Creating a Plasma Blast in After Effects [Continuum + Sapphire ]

Hey everyone, John here. Welcome back to another tutorial.
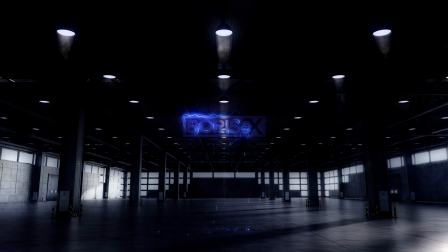(0:02)
Again, in After Effects, I've used Sapphire and Continuum together extensively with a few After Effects effects to create this look.
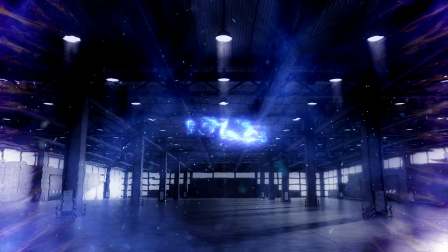(0:10)
And I've always wanted to do a nice pulse explosion, so it was fun to experiment with these effects. So go ahead, download the project file, and I'll walk you through it. Okay, so we're going to walk through this pretty quickly. It's a pretty detailed setup, and if you have any questions, just leave a comment, and I'm more than happy to go into further detail.
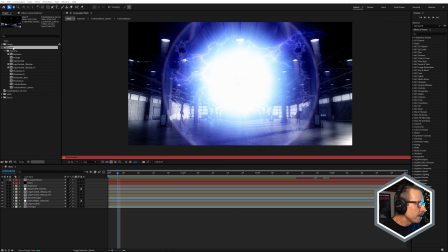(0:34)
So I've rendered out a full resolution proxy for the main comp,
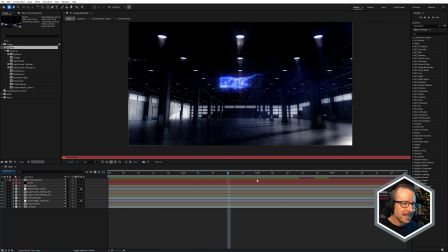(0:38)
just to make things work a little faster, because there's lots of effects in here, and it did get a little slow, even on my system, which is fairly powerful. So let's go into the main comp, and we'll start right at the bottom. I'm just going to turn off my proxy. And let's start at the footage comp.
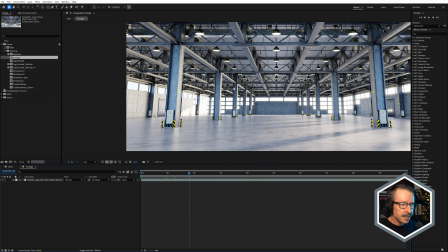(0:56)
Now, you won't have this footage. This is I think it's a 3D render.
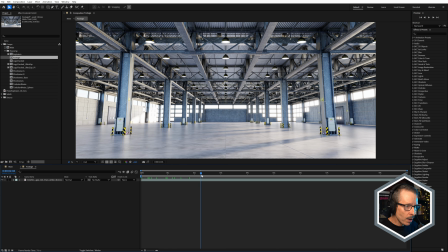(1:01)
It's quite a nice 3D render of a warehouse and just a little camera push in on that. And, you could replace this with a similar shot.
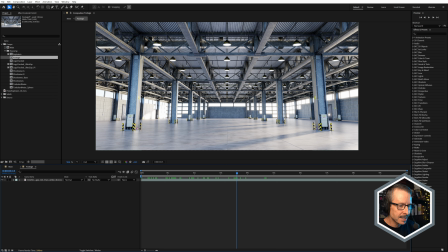(1:11)
You could even get a still image and just put a couple of scale keyframes on it just to have that similar kind of movement. Obviously, you wouldn't have the, perspective and parallax, but I don't think that matters. So that's my footage.
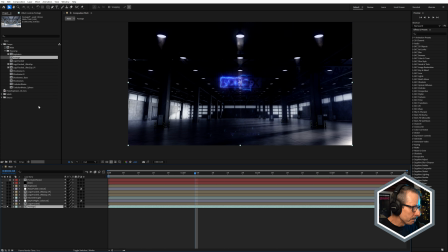(1:27)
There's no other effects on that layer, and it's in a pre-comp. Now, to this, I've applied 3 effects.
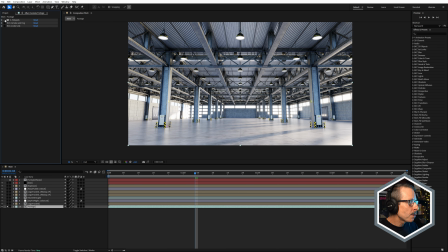(1:35)
The first is Sapphire hotspots, just to crush the levels a little bit,
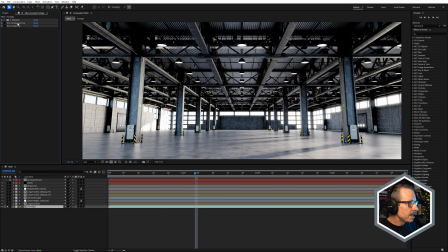(1:40)
give it a bit of contrast. The next is BCC plus Smoke and Fog.
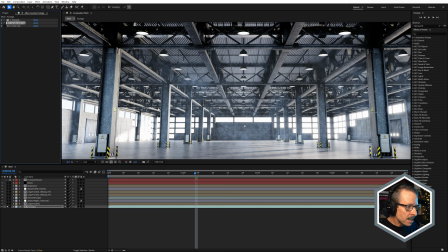(1:45)
I'm going to turn that on. Now, it gives it a nice smoky look, but you may notice this.
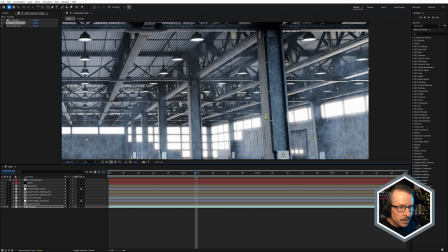(1:51)
See how the smoke is not in front of the beams?
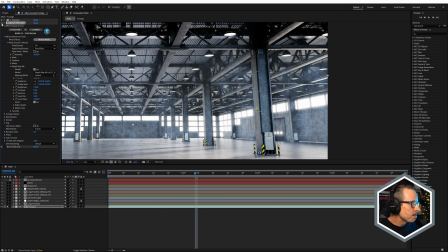(1:56)
And that's because inside of BCC Plus, inside of the pixel chooser, I've actually enabled depth map ML. So if we just turn on the view mask matte,
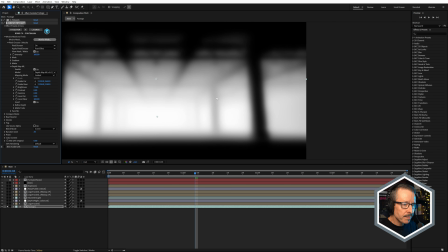(2:10)
it's actually using a depth map to control where the smoke is positioned.
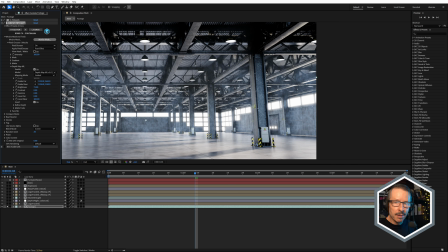(2:17)
And that way I can have the smoke in the background and not have it in the foreground, which is so handy.
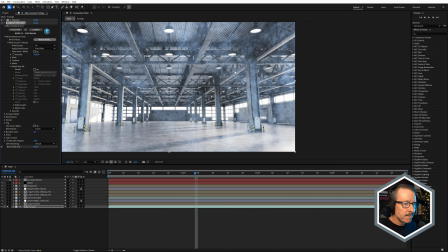(2:24)
If I turn it off, see, we get smoke everywhere. And not only does that make it look too smoky, it also makes it look very flat.
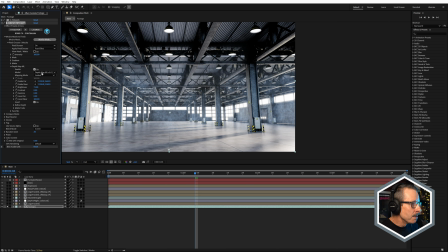(2:33)
So by using depth map ML, it gives us a lot more depth.
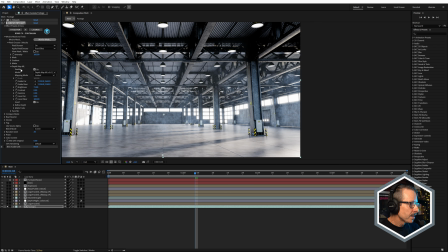(2:37)
So when you're using the pixel chooser, don't forget to check out depth map ML. So that's my smoke. And I've also got BCC Color Link, and we're going to come back to that. I've used Color Link extensively in this project, and it relies on sample layers,
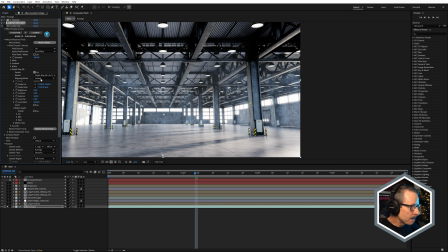(2:58)
and we haven't actually looked at how I've set those sample layers up yet. So we'll come back and look at Color Link in a moment.
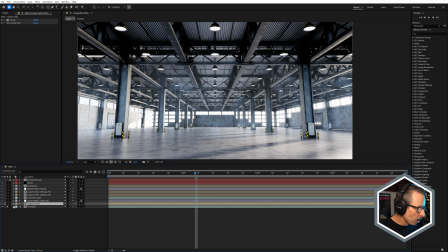(3:04)
Okay, now above that, we have the logo tracked comp. So let's just open that up.
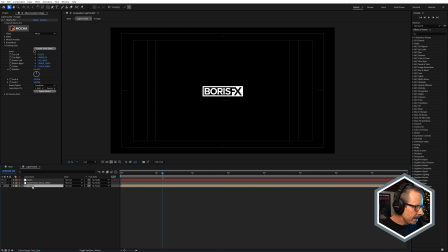(3:10)
And in here, we have the footage. And to the footage layer, I've applied Mocha Pro because I wanted the logo to feel like it was integrated into the shot. And to do that, I've tracked the footage, and I've applied that track data to the logo.
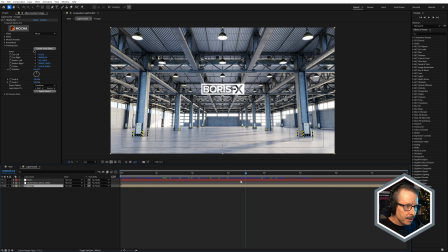(3:28)
If we just turn the footage on, it's sitting beautifully in the shot, looking very natural. Let's have a quick look inside Mocha Pro. Now, you could use Mocha AE for this if you don't have Mocha Pro. It's a little more flexible using Mocha Pro, though.
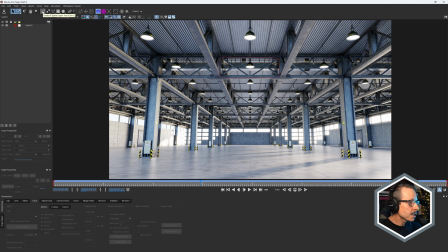(3:47)
So all I've done is just use the X-spline tool, created a simple spline around this section here. And if I just select that layer, in my case, I did turn off shear. So I just translation, scale, and rotation, and just done a simple track forward.